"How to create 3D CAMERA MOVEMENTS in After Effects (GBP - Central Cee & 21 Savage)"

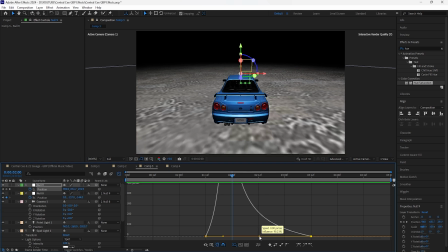8:22 I want it to go a lot faster in the beginning and then slow down once it reaches the end.
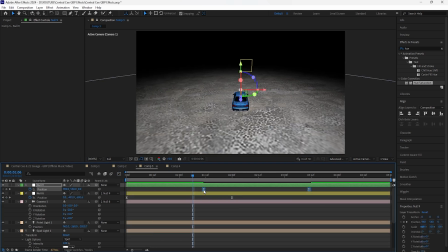8:26 And I'm also just going to move the keyframe 2 frames back just so that the animation feels smoother. So you always want to make sure to move around the keyframes and make sure that they're overlapping so that we can create more of a seamless animation.
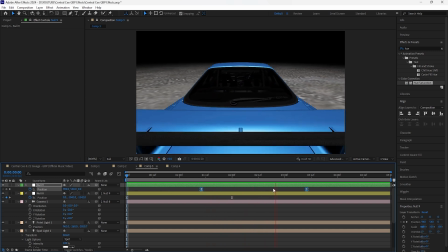8:40 So now if I play this, we have more of a seamless movement. I'm also going to just move the y-axis a little higher.
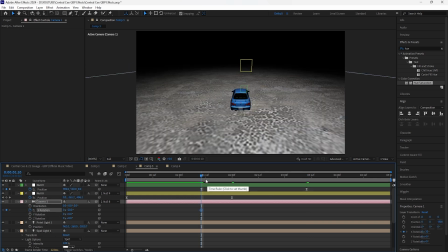8:46 It's a little too low, so I'll just have it like that. Also just keyframe the camera just so that as it's animating, we have it slightly turn as it animates into the car.
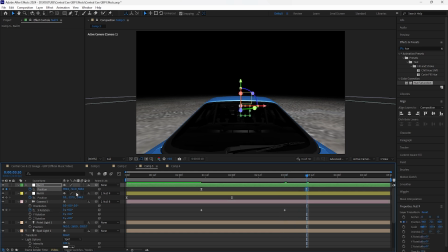8:54 I'll move that to the 3 second mark and then just readjust this null object so that I have it a little lower.
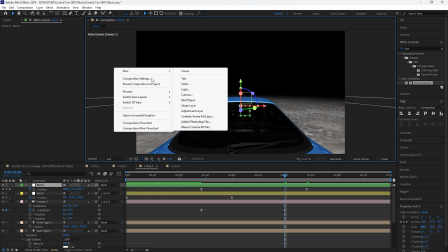9:01 And then grab these keyframes, easy ease them. We're going to then create a new null object, make that a 3D layer, grab the parent pick whip tool and attach it to that null object.
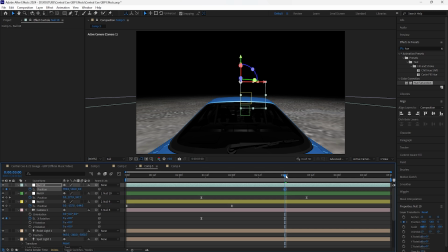9:10 We're going to then keyframe the position of this null object. And then we're going to go forward about like 30 frames and then have it zoom in.
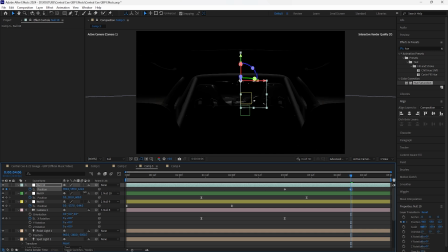9:17 So you're going to want to keyframe the X as well as the Z axis. We're going to have it zoom in towards the middle and also just move the X axis a little just so that as the zoom in is happening, it's at an angle. And then we're also going to keyframe the rotation as well.
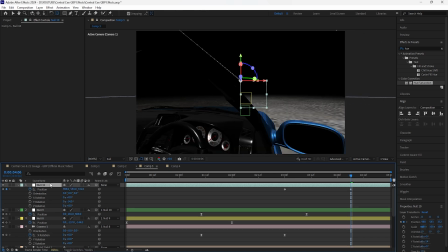9:36 As you move the rotation, you want to then go back into the position and just make sure that the camera stays within the car. So I'll just have it like that. Keyframe the rotation at negative 14 at the same point as the position, and just go back to the beginning of that keyframe and keyframe it back to zero.
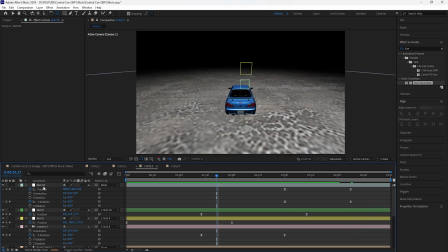9:53 Grab all those keyframes, easy ease them. Go into the graph editor of the position keyframes.
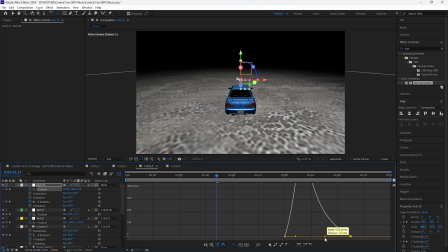9:57 I'll create the graph in a way where it goes faster in the beginning and then it slows down as it animates at the end, and then create the same graph for the Y rotation.
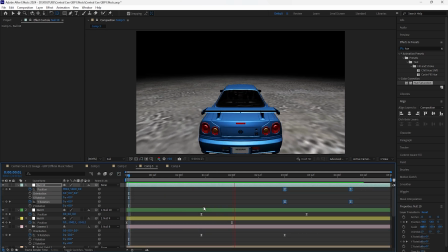10:08 Now if I play this, it doesn't look smooth at all.
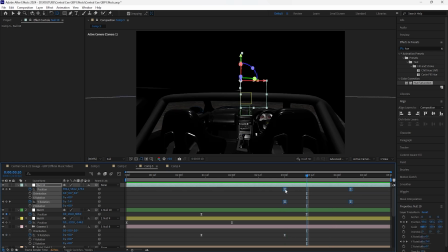10:11 So what we're going to do is just move this back 5 frames and then move these keyframes 6 frames forward. And then what I'm going to do is go into the null object right before and just lower the Y axis so that we don't see the top of our car as it's animating. Readjust both of these keyframes just so that the camera isn't pushed too forward.
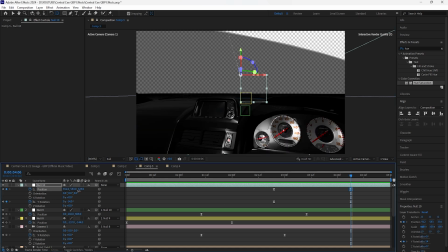10:31 I'm also just going to turn on the transparency grid and then have this zoom out a little more, bring up the Y axis.
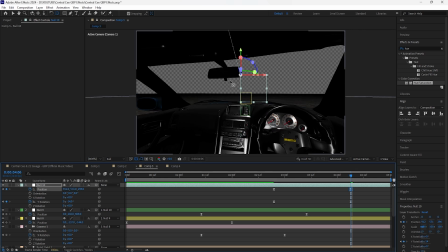10:37 Because in the music video, as the camera goes into the car, it slows down a bit and then it captures the name tag of Cole Bennett, which is the director.
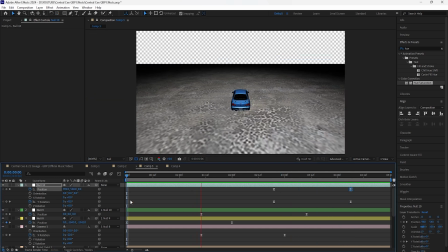10:45 I have it like that. Now if I play this, this is what we have for our animation so far.
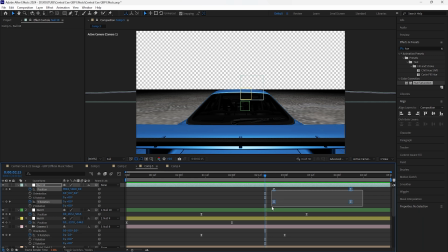10:50 It feels a little stiff as the camera goes into the car. So what I'm going to do is just move these keyframes back 1, 2, 3, 4 frames and then play this through again. It still feels a little stiff. So I'm going to just bring that back to 2 seconds and 12 frames.
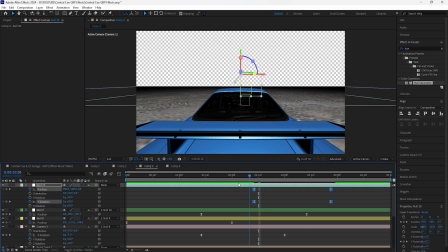11:10 I'm just going to move it back again. I know it takes a lot of trial and error, but we just want to make sure that the animation is smooth.
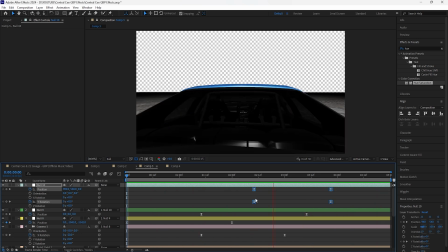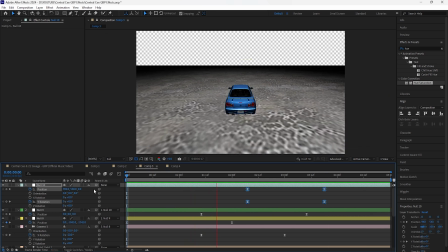11:24 Okay, so I moved it back a few frames and this is what I have for the animation so far. I moved it back to the 2 second and 7 frames mark. Now if I play this, we have this really smooth transition into the car.
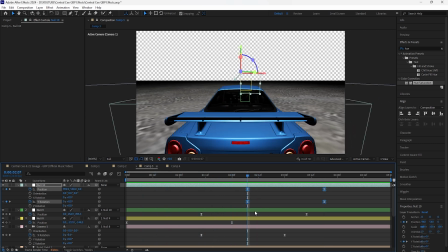11:37 And when it comes to animations like this, we're just going to constantly have to modify the keyframes as well as the graph editors.
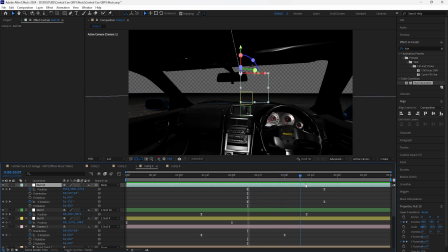11:43 Now, in order to create the final movement for our camera to animate out of this car, I'm going to create a final null object.
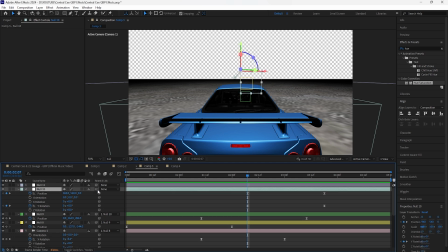11:48 Make sure that the null object is a 3D layer. Grab the parent pick whip tool and attach it to that null object.
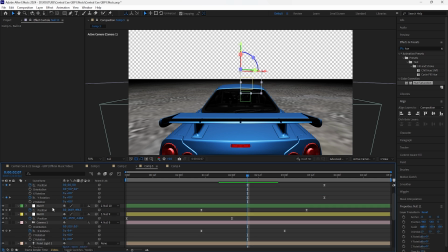11:53 For this null object, we're going to keyframe the position as well as the Y rotation of the null object from the before.
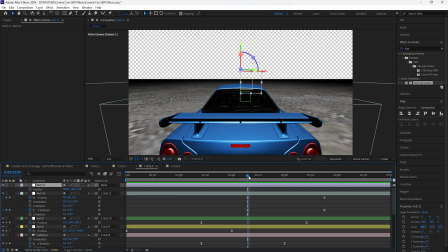12:00 And the reason why we're keyframing the Y rotation, because once the camera animates through the car, we want our camera to be facing forward, because as you guys can see, when it's in the car,
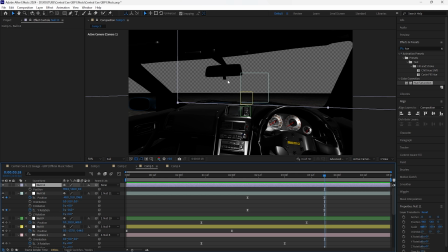12:08 the camera is slightly tilted in an angle, because like I mentioned in the music video, the camera slightly tilts so that we can see the director's name. So what I'm going to do is just go back a few frames because we want to make sure that these position keyframes are overlapping.
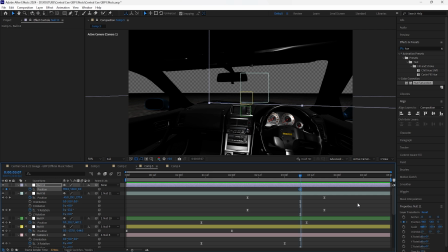12:22 Keyframe the position at the start and then go forward about 30 frames. And then I'm just going to have it animate through the car window.